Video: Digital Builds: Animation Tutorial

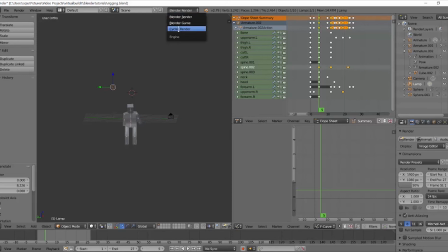21:03 But in my texturing tutorial, I had also talked about cycles render, which is a more advanced kind of rendering. So if we go and hit Shift Z, in Shift Z, you can see how he's being rendered here. So the light source isn't quite enough.
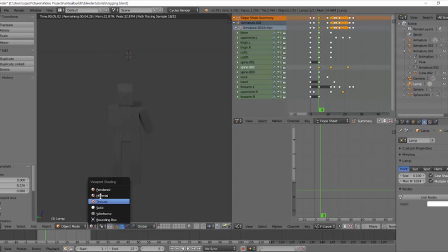21:22 You can also go here from rendered to material or solid. So I'm going to increase the strength and size of this lamp. Let's try that again.
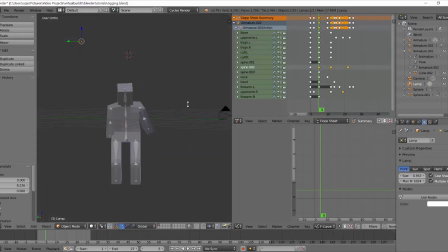21:43 It's getting better. We can also put a material on him.
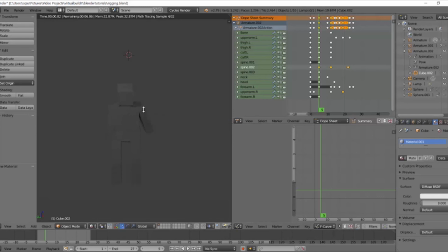21:49 Let's just make him default white and see what happens. Change the color of the world.
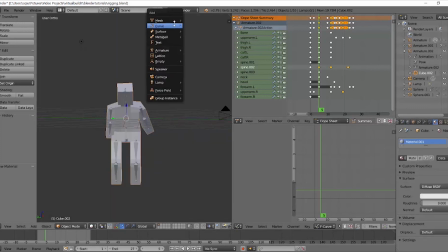21:59 You can also do an emissions plane. I find this easier. It feels like when you're like filming something and you have like a light reflector or something like that.
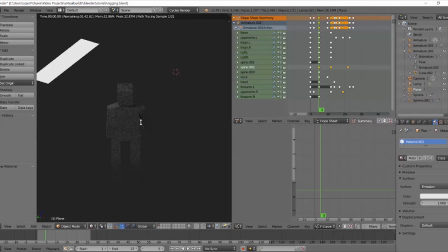22:14 So it has more like a all-around natural light.
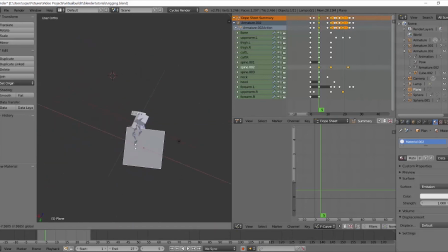22:21 Just make sure this is in front of him.
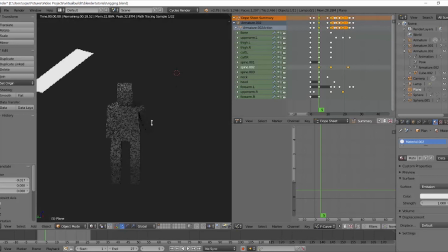Trying to play the animation in this mode can really kill your computer.
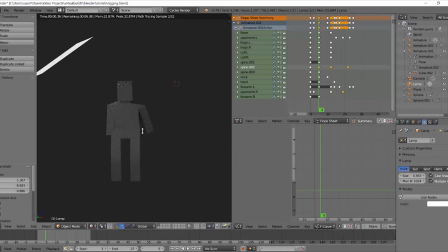22:44 So I am not going to.
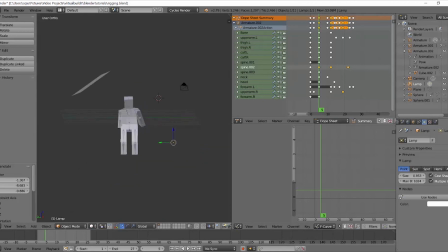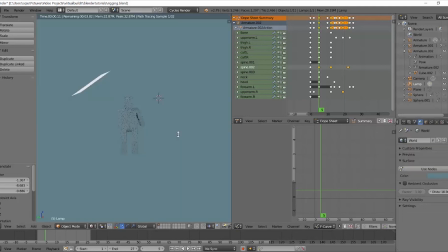22:57 Just make the scene a little happier
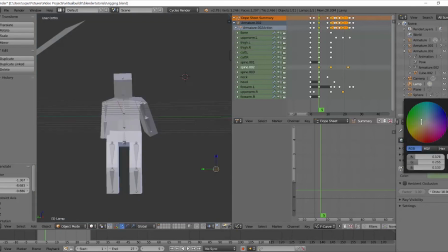23:02 by adding some color to the scene.
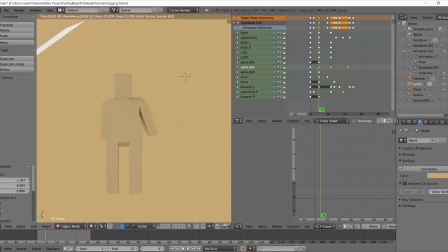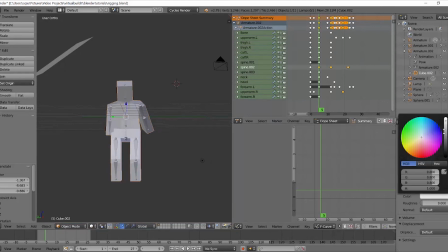23:13 Let's make him a different color so that he can stand out.
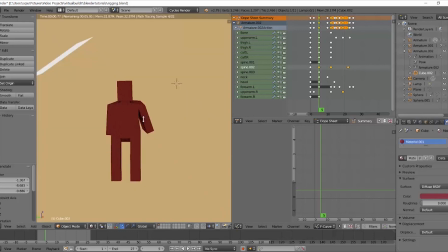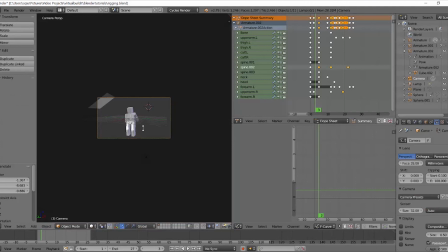23:24 There. Okay, so now let's make sure that, let's get this a little farther away so we're not seeing it.
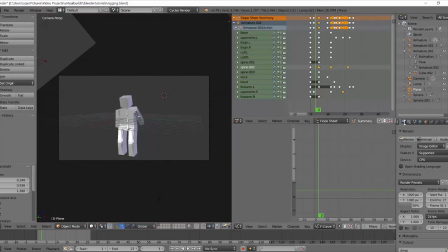23:40 Okay. Now if you go here, you have render and animation. So we're going to do animation, but first let's make sure that all my settings are correct. You can try to use your graphics your graphics card to render, which is usually faster.
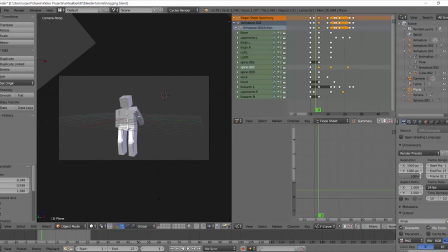24:00 Let's make the resolution 100%. Actually, I'm going to leave it at 50% just so mine renders quickly. Here's my end frame. Here, you're going to want to save this somewhere.
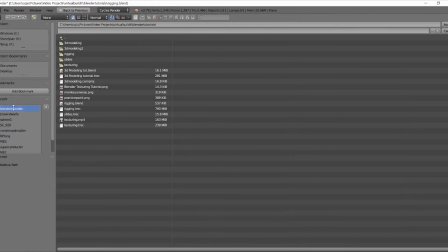24:12 So I'm going to put it in my Blender tutorials, animation,
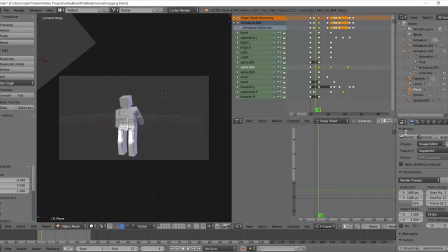24:20 accept. And then here is output.
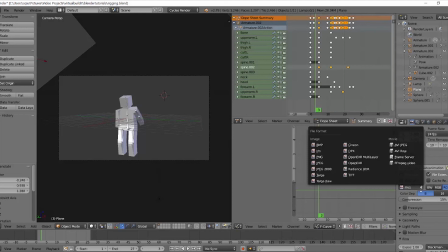24:24 So right now it's going to do a series of PNGs, which I don't want, but you can use and then import into, for example, Adobe Premiere is as an image sequence.
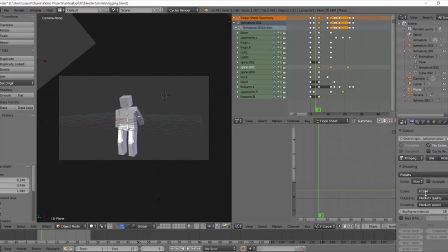24:37 I'm just going to do FFmpeg video. The encoding style, I'm going to make QuickTime, which will give me a .mov file. You can mess with these as well, but those are just the basic ones that you will need. And then if we hit render animation, it'll go frame by frame.
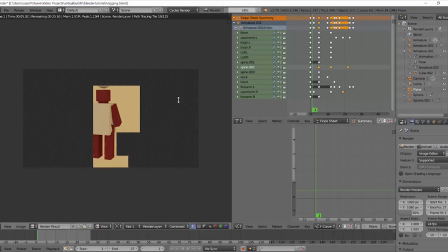24:56 Oops, you're going to want to also make sure if you see this, so you can stop this here,
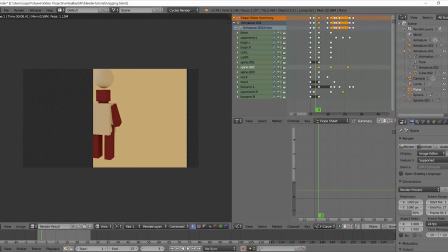25:02 that I have all of these things and you can see that there's like a render, like the camera right here, which means it's rendering.